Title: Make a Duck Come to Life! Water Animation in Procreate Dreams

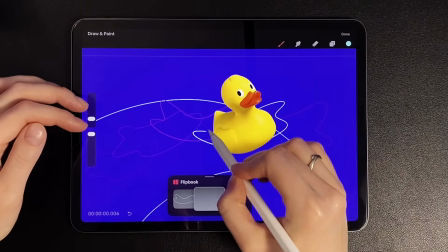496s
It looks a bit rough, so let's redraw a few frames here. Okay, let's look at the result.
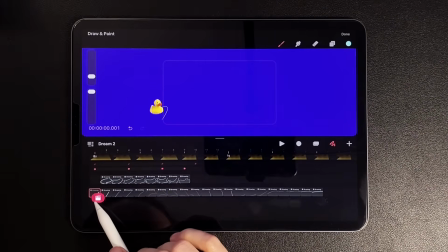507s
The next step is filling our wave with color. I go to the first track and drag the color to the shape I want to fill.
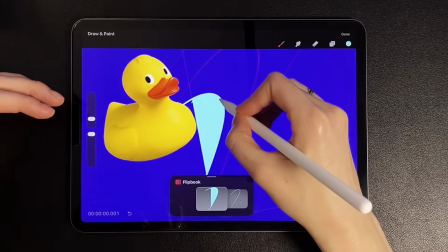514s
Procreate Dreams has a bag in which shapes are unevenly filled, so I simultaneously correct this where necessary.
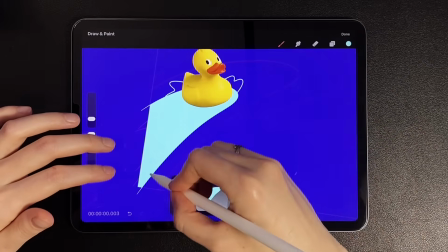520s
Let's speed up a little here. I repeat this for each frame.
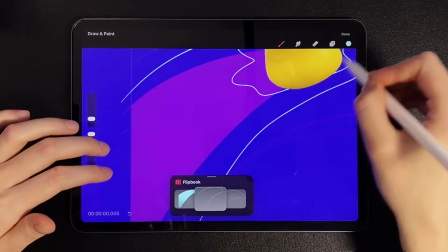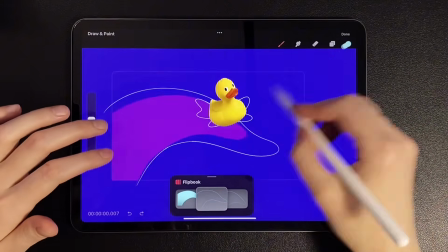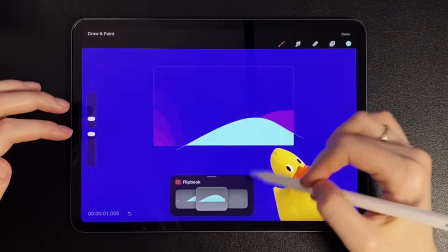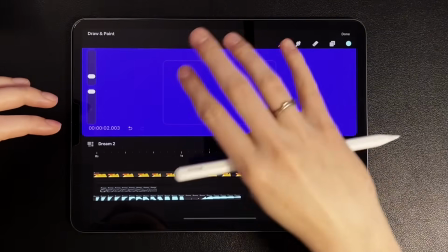540s
Preview.
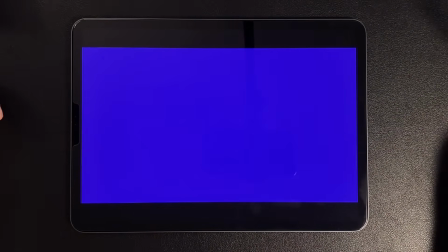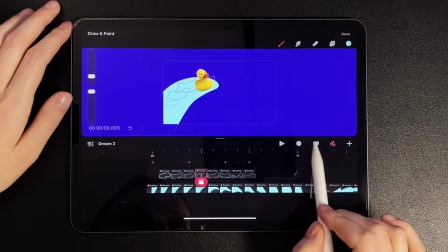546s
Let's go to the timeline and in timeline edit mode, select all the frames of the first track.
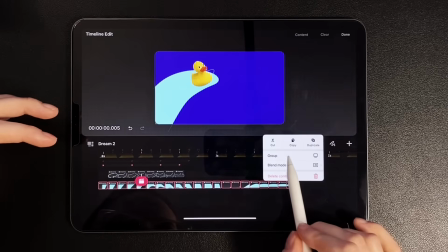553s
Then press group.
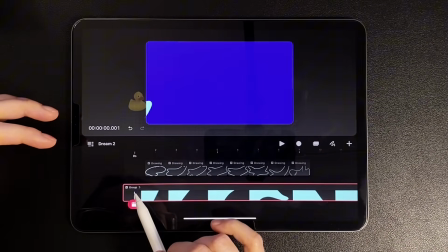557s
Go to default mode and select rename. Write the layer name.
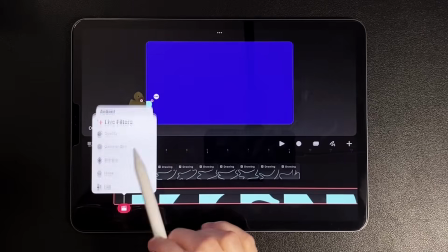566s
Next, call the action panel, apply the filter, opacity. Okay, let's move on.
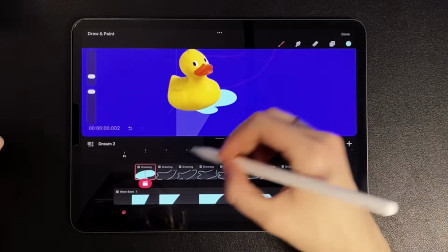572s
Now we need to fill the shape with splashes of water under the duck. Everything is similar here.
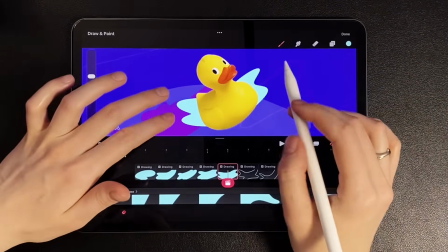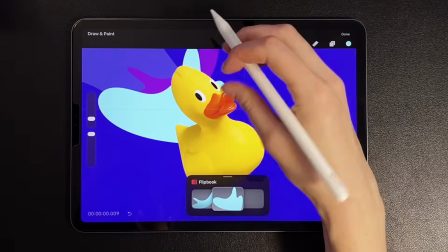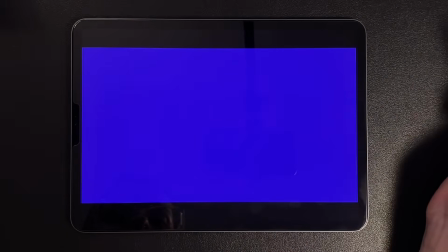587s
Now let's return the layer opacity and see what we've got.
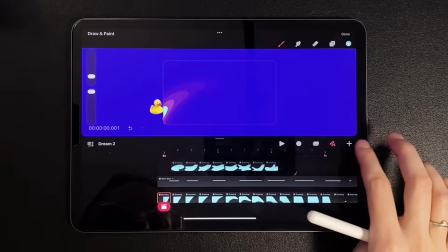593s
I left this option on the final animation, but while I was drawing, it seemed to me that I could add additional lines that show the movement of the water.
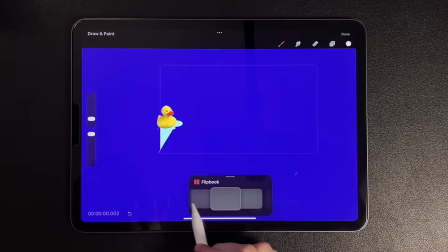600s
I'll hide them on the final animation, but let's quickly tell you a little about them. On the new track, I draw white stripes that move smoothly backwards.
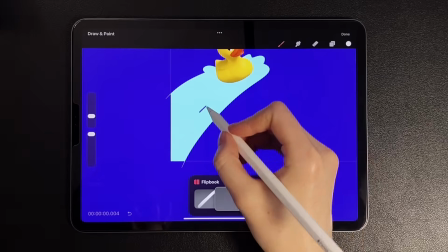608s
It's important to catch the movement of the wave itself so that these lines don't move very roughly.
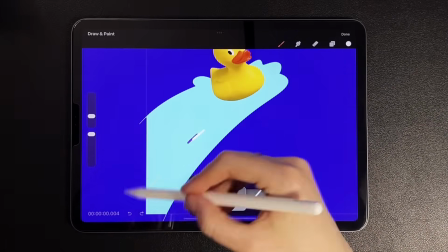613s
I added them throughout the animation.
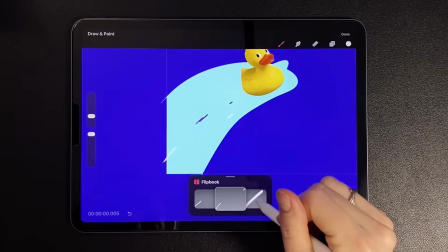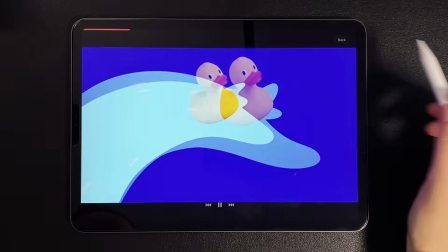623s
Let's see the preview to see how it looked. In addition to this, I decided to add a small outline to the lower splashes.
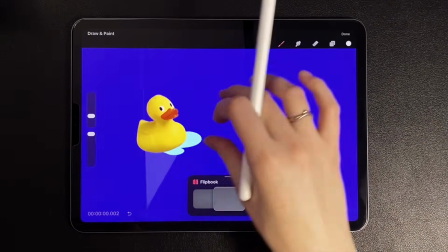630s
Accordingly, I also removed them later, so let's quickly speed up this stage and move on to the next one.
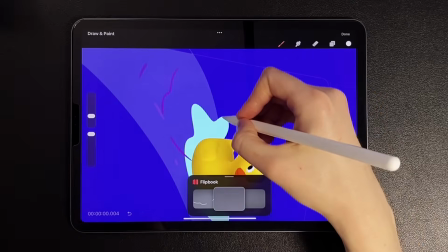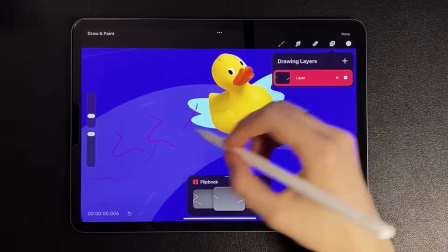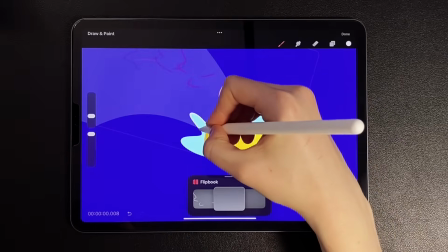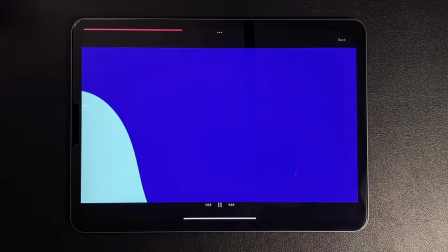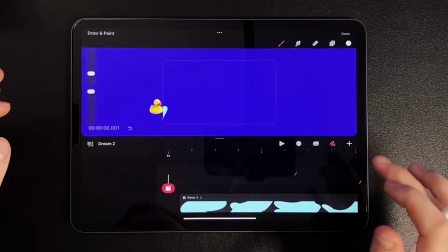658s
Okay, what awaits us next? Let's go to a new track and start drawing splashes.
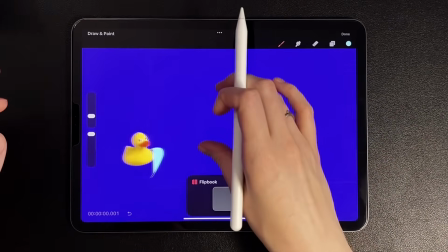662s
Now we'll focus on the splashes that come from the main shape under the duck. We draw splashes that gradually decrease and new ones appear.
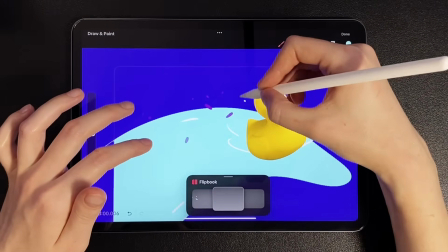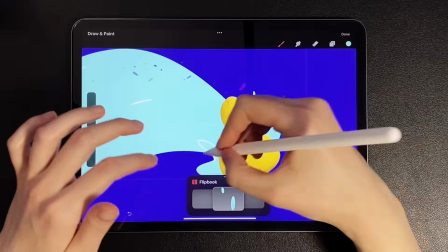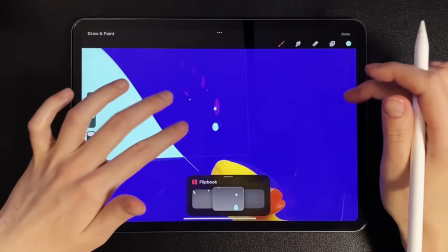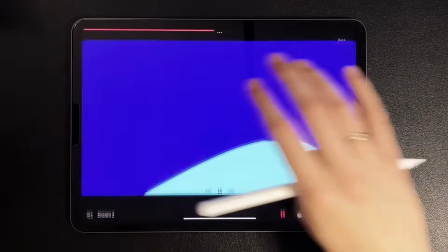689s
Let's see the preview.
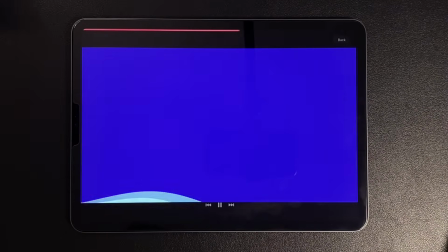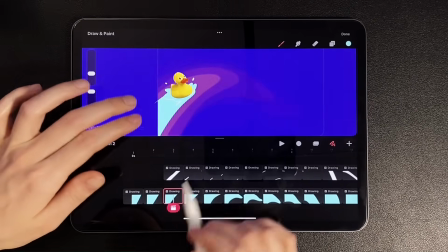695s
Now let's move on to the shape of the wave itself. Select frames with the basic wave and start adding curved shapes.
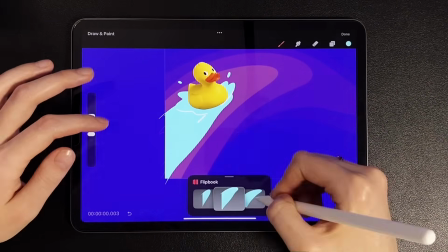704s
Immediately fill them with color. I want to create a dynamic effect and not make the shape simpler.
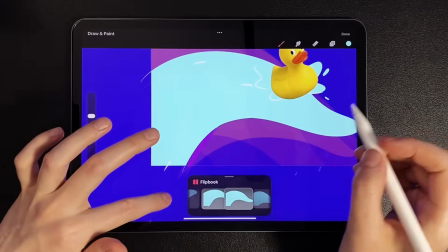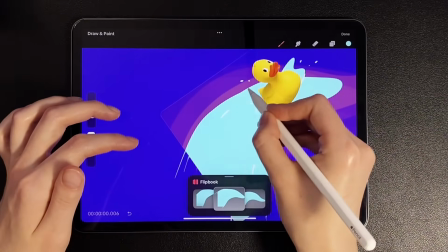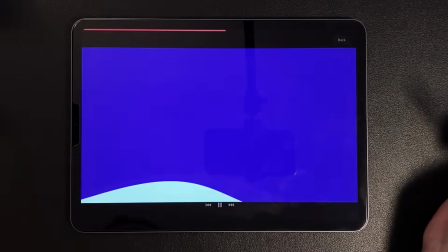723s
Let's move on to adding splashes from the main shape. Go to a new track and start drawing splashes.
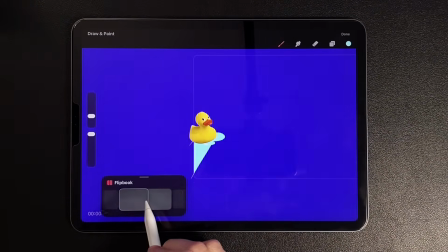728s
The splashes should also gradually decrease, and they can also break up into several small ones in the process.